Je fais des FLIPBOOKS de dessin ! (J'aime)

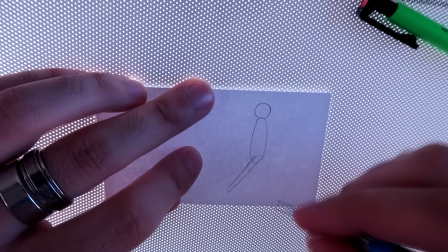(4:06)
pour celui-là il va falloir être particulièrement patient vu tous les détails qu'on aura pour le personnage en mouvement le but c'est d'arriver à faire une
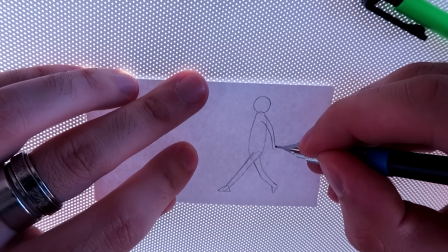(4:13)
boucle complète c'est à dire deux pas une fois qu'on aura la séquence on aura juste à la reproduire indéfiniment pour faire une
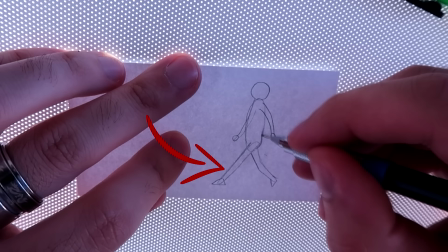(4:19)
marche complète un pied en avant un arrière en fait la jambe du premier plan là les devant le personnage il la
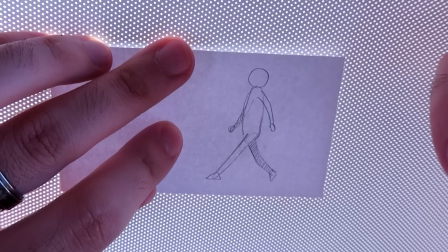(4:28)
met devant donc le bras de ce premier plan va basculer en
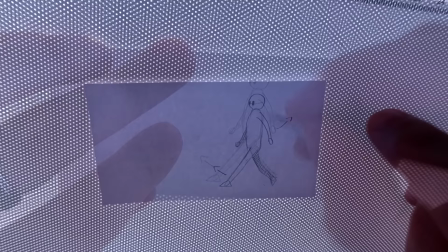(4:33)
arrière pour équilibrer comme ça le poids est bien réparti en arrière en avant du même côté c'est ce qui
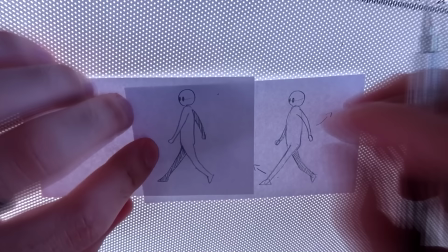(4:37)
donne l'équilibre si on inverse et que c'est la jambe en second plan qui passe devant notre bras qui est aussi en second plan derrière
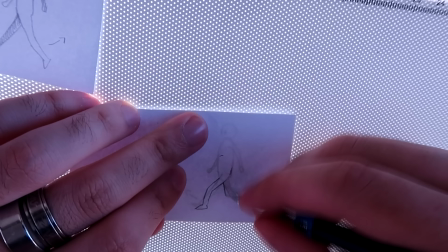(4:43)
il va basculer automatiquement en arrière après c'est une règle générale tu marches comme tu veux ça fait une balance c'est plutôt joli à voir bon
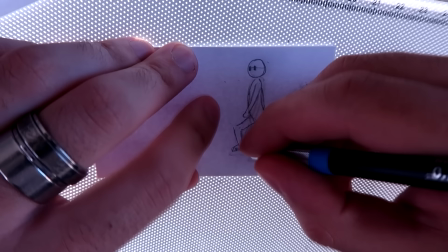(4:49)
après tu as toutes les autres étapes de marche où la jambe arrière doit passer devant pendant que la jambe de devant elle va rester bien stable assez
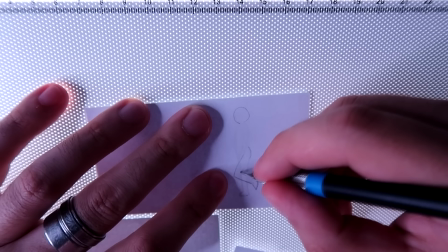(4:57)
tendue jusqu'à ce que le pied de devant soit posé touche le sol ensuite c'est la jambe qui se retrouve derrière qui va repasser devant
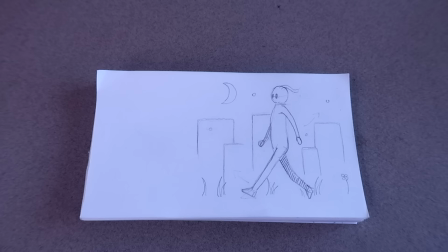(5:04)
se pliant et voilà ce le cycle se reproduit
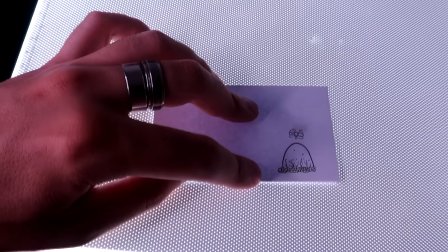(5:11)
pendant ce temps là une mouche apparaît dans l'angle de mes post-it je vais la diriger vers mon oeuf pour l'animation 3d je fais une
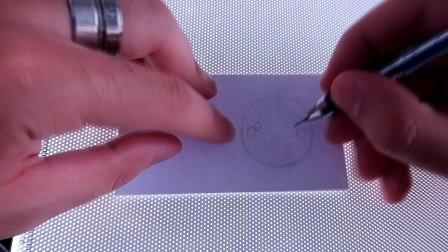(5:19)
boule une bonne boule puis deux autres qui vont s'approcher petit à petit Donc on réduit la taille de celle-ci et on les approche de
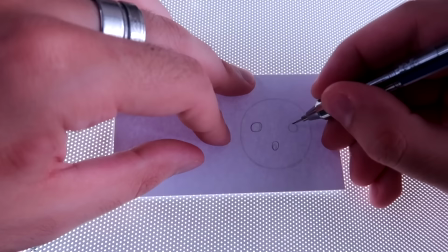(5:27)
la zone d'impact, ça sera les yeux. Ensuite, je vais faire un émoji qui va évoluer petit à petit avec différentes émotions.
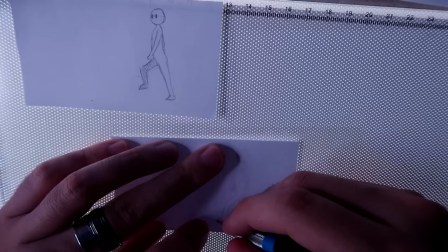(5:35)
L'étonnement, la tristesse et l'amour. Pendant ce temps, je continue à faire des boucles de marche redondant.
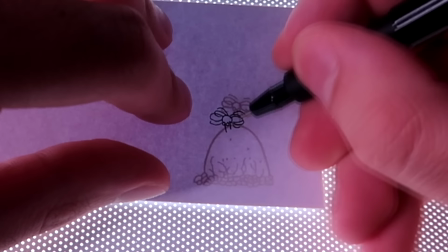(5:43)
Et la mouche arrive presque à se poser. Pour le mouvement d'ail en fait, je vais juste la décupler. Je fais trois paires à chaque fois pour donner un effet de flou,
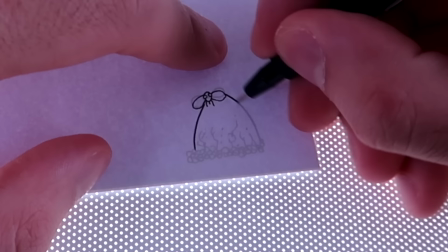(5:50)
comme c'est quelque chose qui va très vite dans la réalité. après les ailes s'arrêtent de bouger une fois posé à
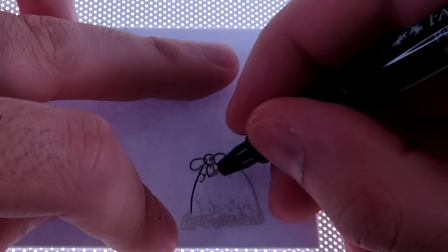(5:55)
cause de la mouche quelque chose va se produire l'oeuf va commencer à se fissurer et à éclore
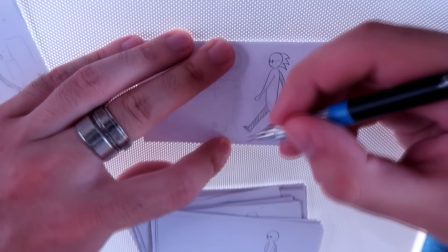(6:04)
Pour le bonhomme je vais lui mettre des cheveux et surtout un arrière-plan là aussi je vous montre trois éléments importants la distance du décor derrière elle est assez
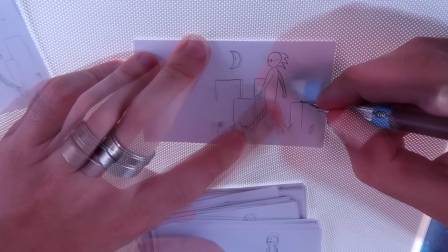(6:13)
intéressante fait que le sol sous ses pieds va se déplacer vers la droite à la même vitesse que ses jambes donc voilà il va défiler à la vitesse c'est du premier plan au même niveau que le personnage les immeubles par contre derrière que j'ai représenté avec des formes rectangulaires vont
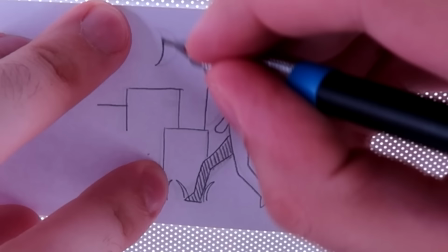(6:26)
bouger beaucoup plus lentement on prendra le temps de les faire défiler et pour les objets célestes comme la lune et les étoiles c'est encore plus long à bouger voir ça reste immobile plus c'est loin et moins ça bouge la
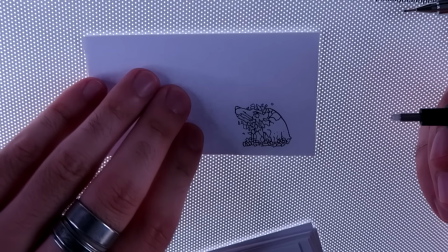(6:42)
miniature vous l'a peut-être dit mais de l'oeuf sort non pas un petit dragonné mignon mais un dragon adulte à coups du
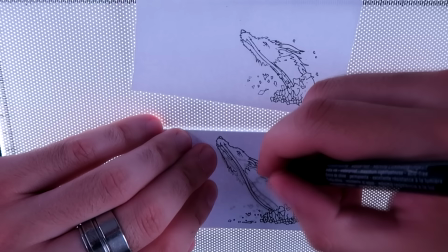(6:49)
voyage de shio j'ai fait exprès de sortir un truc beaucoup trop grand pour l'oeuf il y a un côté magique impossible qui me plaît pas mal ça
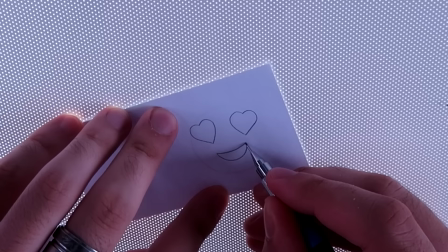(6:55)
fait penser un peu à harry potter et aussi un peu à okami je sais pas si vous voyez dans les animaux fantastiques l'effet 3d continue avec une rotation légère
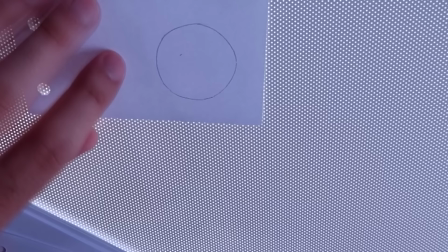(7:02)
de l'émoji coeur on pivote en réglant correctement les proportions et on fait tourner les cercles non non une fois qu'on a
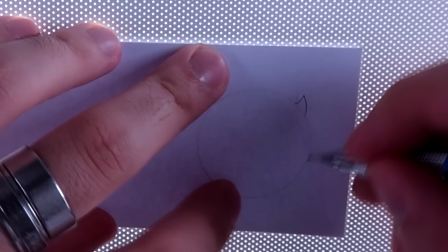(7:09)
dépassé la vue de profil les éléments vont passer derrière et vont être cachés par la sphère et de l'autre côté petite
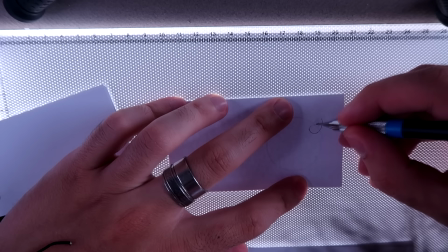(7:14)
surprise je je fais sortir un emoji diable avec des cornes et un petit sourire sournois.
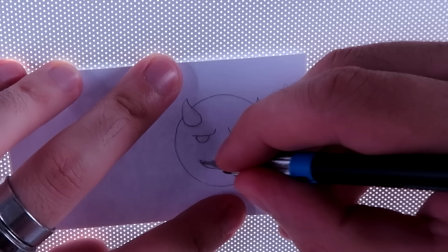(7:19)
Là aussi, je propose quelques angles de vue, tout en gardant bien les éléments sur le même axe, pour respecter les proportions.
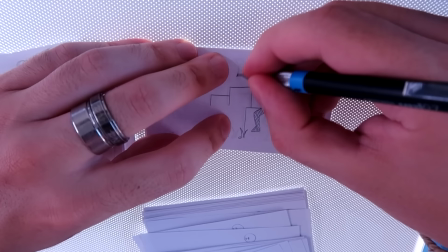(7:25)
Pour le personnage, je m'amuse à continuer à faire avancer le décor, en ajoutant même des petits effets de vent.
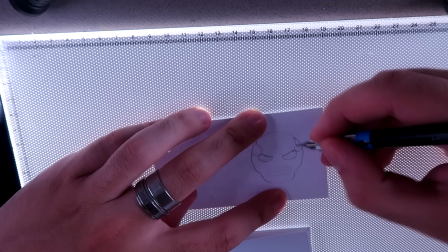(7:35)
Bon, maintenant, le petit visage de diablotère, on va le changer en crâne.
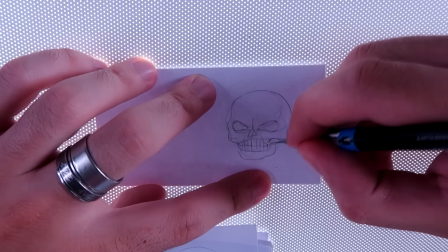(7:42)
Donc, on va déformer un peu les éléments petit à petit. Et une fois que c'est OK, on fait une nouvelle rotation vers la gauche.
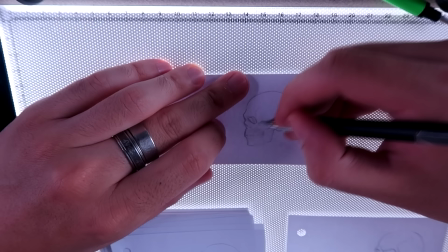(7:50)
Donc l'effet 3D continue mais avec quand même plus de complexité.
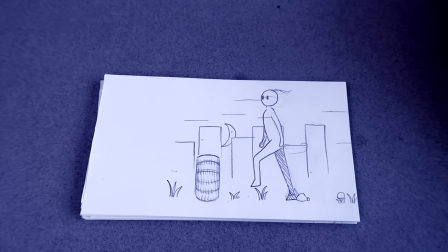(7:55)
Notre ami, lui, continue sa course sous les yeux brillants de notre lune, il marche seul dans le noir jusqu'à ce que le soleil vienne caresser l'horizon.
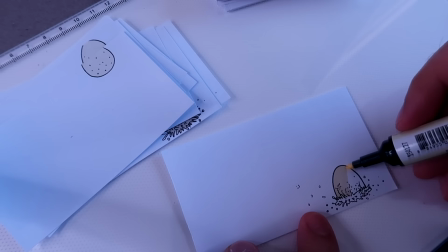(8:05)
Je mets de la couleur sur mon dessin et je reviens sur chacune des fiches.